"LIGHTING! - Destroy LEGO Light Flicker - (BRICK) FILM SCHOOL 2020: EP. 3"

So you want to get started in lighting for movies. Basically what you're gonna want to do is one easy step. Just one easy. Take your paycheck, you know, after you pay for your rent, your food, your bills, take the $10 you have left over and put 5,000 of those dollars into wireless LED light panels, batteries not included.
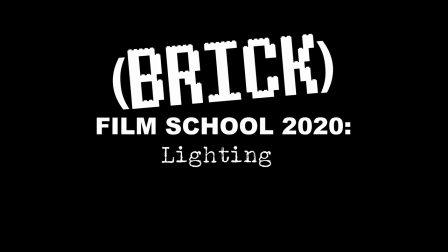Welcome back. I'm Gus. I'm an editor, an animator, and a visual effects artist. Today we'll be talking in depth about lighting your lego films and I'll also be answering your questions about lighting specifically. Now, lighting for film is an incredibly complex topic to jump into and you can spend hours or weeks or years just on lighting alone. So here today I'll be giving you the tools to improve or get started. And throughout the series I'll probably do a few more episodes about lighting specifically just because there's so much you can get into. So here we go. And yes, here we are again with another Brickfilm School two weeks in a row. This is simply because I decided to jump into an insane lightsaber duel as my next animation project, which takes a lot of time. Just so we're clear on these weekly uploads, if there's ever a week that is not LEGO animation, that is simply because I'm working on a larger project that is large-scale and insane.
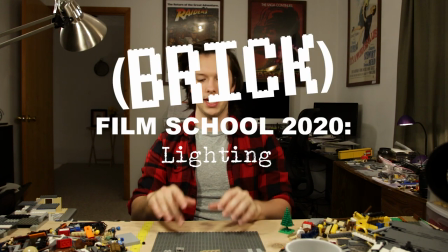So, get excited, and I hope you enjoy this video. Lighting is basically what you use to add depth to your scene. If a scene is lit completely flat, your images aren't going to look very cinematic and it will render something that has the potential to seem visually interesting to just not be visually interesting at all. You can spend all the time in the world creating a very interesting looking set, but if you don't put the time and the effort into finding the best way to light that set, all of your hard work and effort won't really resonate with the audience as much as it could have. There's a reason the top guns on a film set are the director, the producer, and the director of photography or the DP.
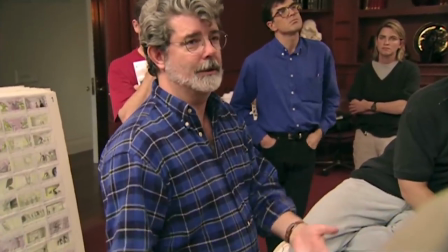The director on the film set generally has the vision for the story, interacts with the actors, interacts with all the departments to make the vision a reality. But their involvement with what the image looks like at the end of the day can really vary. You have directors that just want to talk to the actors, and then you have directors that really have a hand on exactly what the film is going to look like on screen.
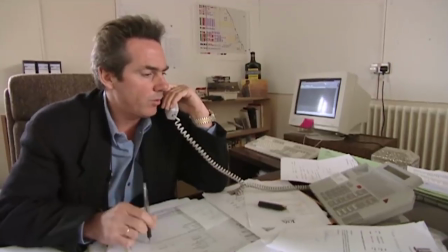And then your producer is in charge of managing the set, the money.
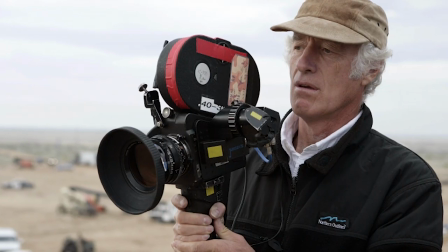The director of photography specifically is in charge of making sure the camera's capturing a
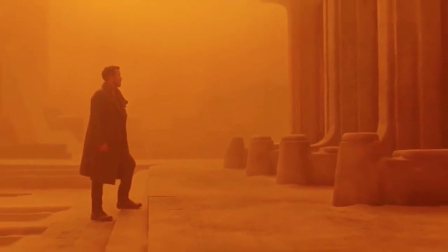spectacular and well-balanced image that is going to ultimately help tell the story. They use light to carefully paint every image you see on film. So basically, now you're working as your film's director of photography,
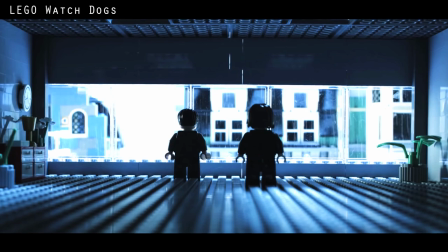finding the best way to paint pictures to create images that are impactful and resonate with your audience. So if the only question you're asking is, can I see them? Maybe try asking yourself a couple more questions, like, what is the emotion of the scene?
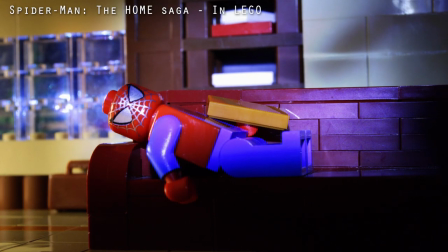What am I trying to convey in this scene? What are the emotions behind this shot specifically? And most importantly, can this look better? Before we jump into chapter one, be sure to like and subscribe. It helps out a ton. And also, click that bell button if you want to be notified for the next video to come out on this channel.
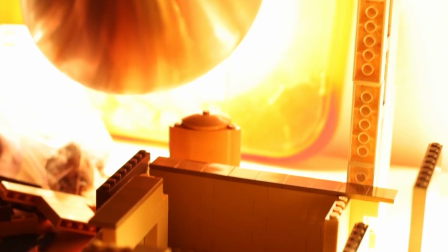What you need to light Lego. What's more important than what you have is what you do with what you have.
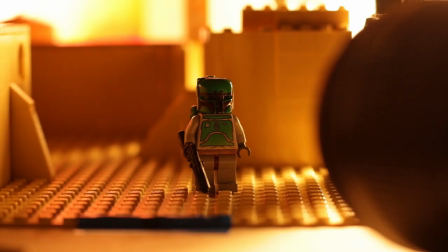The primary core technique when it comes to lighting a subject is three-point lighting.
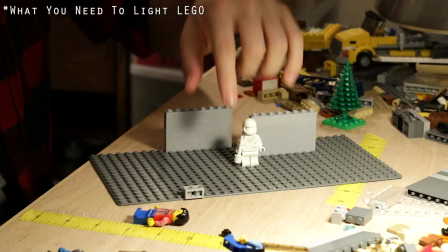Key light, fill light, and backlight. Key light is for your subject specifically, be it a character or an object.
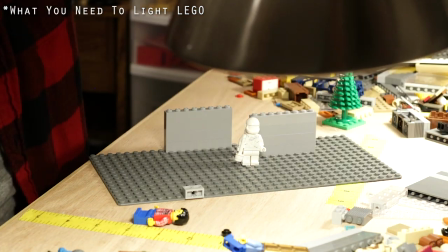The key light is meant to highlight the subject of a shot. The fill light is to decrease the intensity in the shadows of your scene.
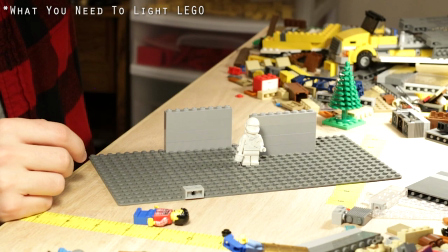So if your key light is coming from this angle, then your fill light is just kind of brightening up those shadows a little bit. not always necessary but a good thing to have.
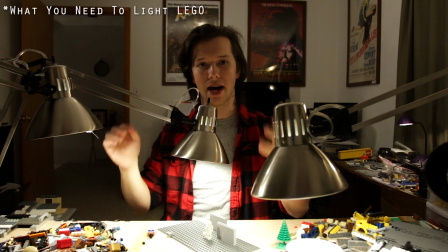Then your backlight is meant to separate your subject from the background. I'm gonna switch this guy out because he's a little bright.
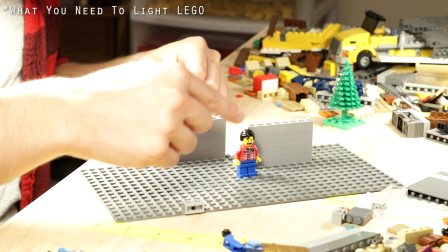It's meant to separate your subject from the background mostly creating this rim around your character
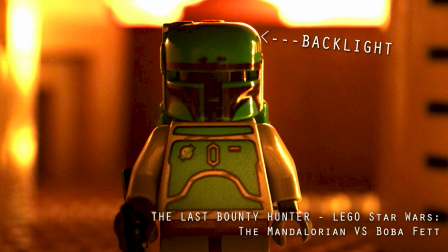so there's just a little bit of separation and also you kind of add a little bit more depth.
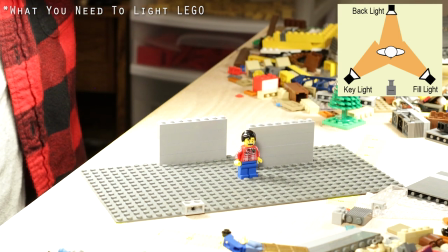This is like as primitive of an example as you can get but it kind of just shows kind of how each light operates in the scene.